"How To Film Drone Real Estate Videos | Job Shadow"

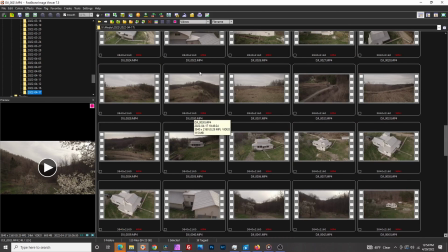(12:14)
You'll get a better result by picking the best clips out of too much footage rather than having to use every single clip you shot just to make a long enough video. Now there are a couple more specific shots that I like to get for real estate videos.
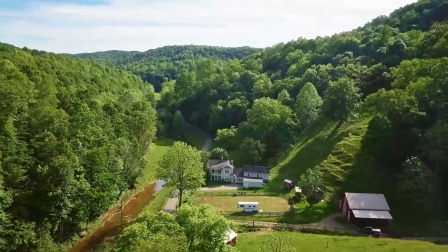(12:25)
First of all, there's the pull back and up shot where you fly up and backwards away from the house, and then the opposite of that,
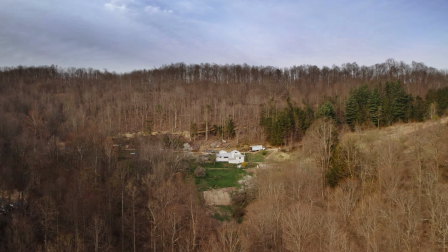(12:32)
the push in, where I'll start far away from the house and relatively high and then fly towards the house and drop altitude to keep it in the center
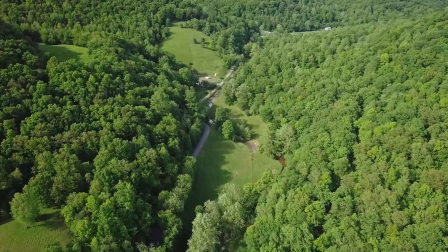(12:39)
of the frame. I always make sure to get a couple of these shots because many times I'll use a push in for the beginning of the video to introduce the area and then zoom into the house,
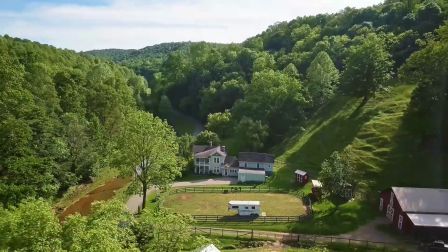(12:47)
and then use a pull out at the end of the video to release tension and give a satisfied feel.
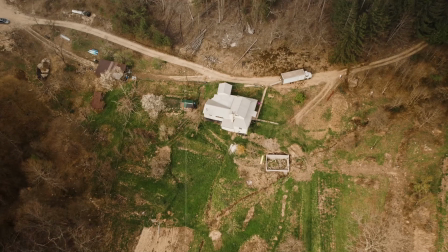(12:52)
And again, you'll want to keep your movements smooth and consistent throughout these shots so that you can speed them up or speed ramp them in post. Another tip for push-ins and pull-outs is that as long as there isn't anything moving in the shot, you can reverse a pull-out in post to create a push-in or vice versa. So if you shoot 2 push-ins and 2 pull-outs, you'll have 4 options for both the beginning and the end of the video when you're editing.
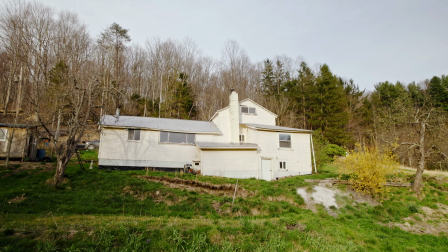(13:15)
Another shot I like to do for real estate videos is to fly the drone close to the ground and tilt the gimbal up so that you're looking at the house from a lower perspective, and this just really makes the house look bigger and more impressive. Another thing I always make sure to do is to get detail shots. Even if I'm shooting a primarily drone video, I'll always bring my camera and gimbal to grab a couple super close-up detail shots on the property.
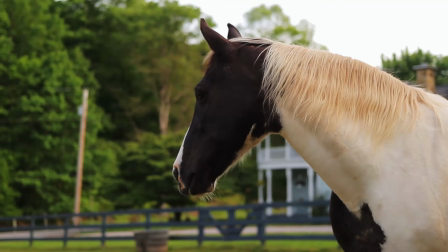(13:37)
It might be some old flowers or an old wagon wheel or some horses or a fountain, and then I'll just intercut a couple of these shots in with the drone footage.
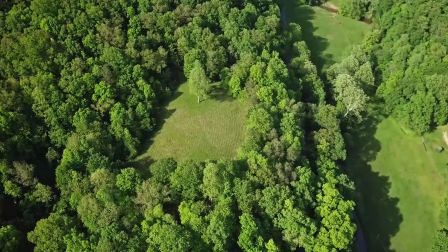(13:45)
This does a couple of things. First of all, just throwing in 1 or 2 detail shots makes the video feel a lot more high-end and cinematic than if it was just all drone footage. And second, it helps to not only sell the hard-cold information about the property, the house is so many square feet,
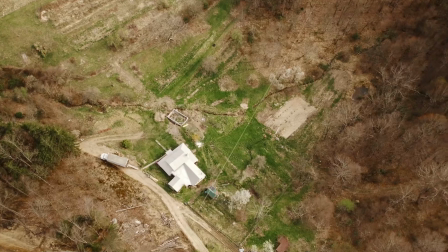(14:01)
it's so many acres, the grass is green, but it also helps to sell the ambience and the feel of the property. And being able to create that emotion and atmosphere in your videos is one of the main things that will set your videos apart from all the hundreds of other drone pilots out there.
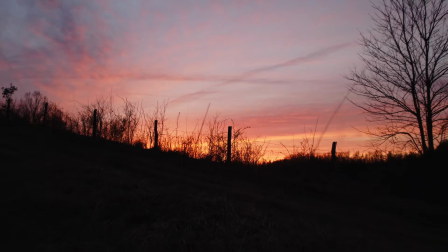(14:16)
And you can do this with drone shots too.
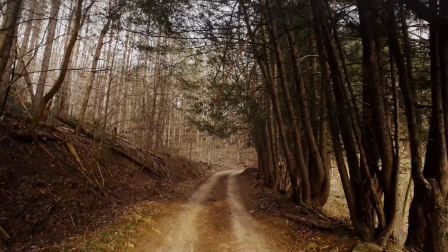(14:18)
For example, in this video, I have shots of a tree-lined road and a view from the top of one of the hills, which aren't necessarily essential parts of the property. They're just kind of incidental, nice-looking things, but they help to give that atmosphere and emotion of what the property is like.
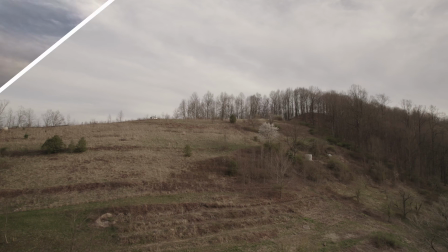(14:33)
And editing and color grading the footage to be as attractive as possible also plays a big role in this. Like I mentioned, I'll show you the final video I edited at the end so you can see how I applied all of these things.
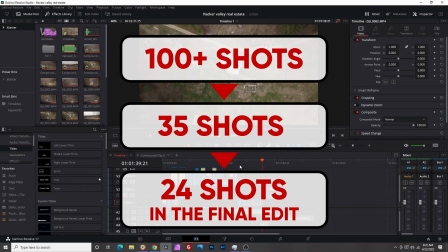(14:44)
And speaking of editing and color grading, I have full videos breaking down down the editing and color grading of this real estate video inside my full drone filmmaking course,
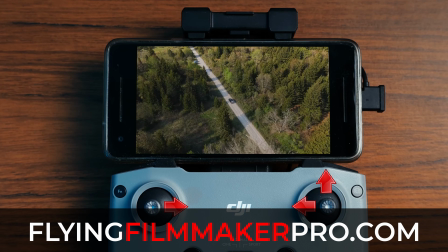(14:53)
Flying Filmmaker, along with dozens of other tutorials that teach you everything you need to know to shoot,
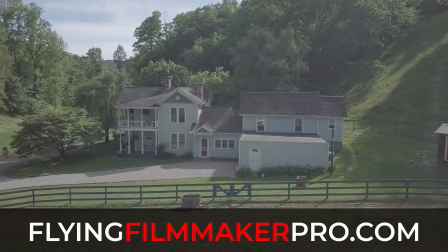(14:58)
edit, and color grade professional cinematic drone videos that will make you stand out from all the hundreds of other drone pilots out there.
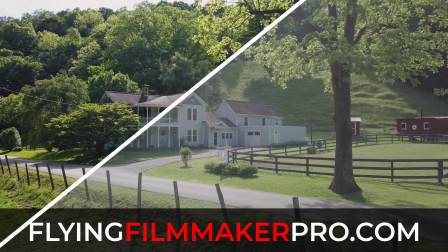(15:05)
Anyone can fly a drone, but very few have the skills like editing and color grading to actually create truly professional level cinematic drone videos. And you can get 30% off the full course right now by using the link in the description of this video.
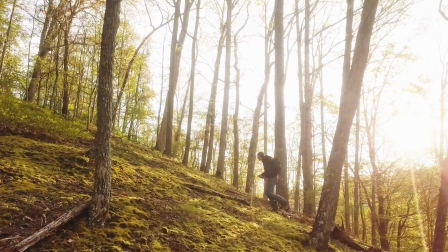(15:19)
Or if you aren't ready to join Flying Filmmaker, I also have a completely free,
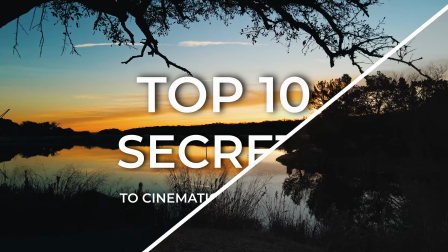(15:24)
value-packed 45-minute drone filmmaking training, and the link to that is in the description as well. And if you've enjoyed this video, give it a like and subscribe to our channel and turn on notifications so you don't miss future drone filmmaking content. And if you have any questions, feel free to let me know, and we'll roll the final real estate video.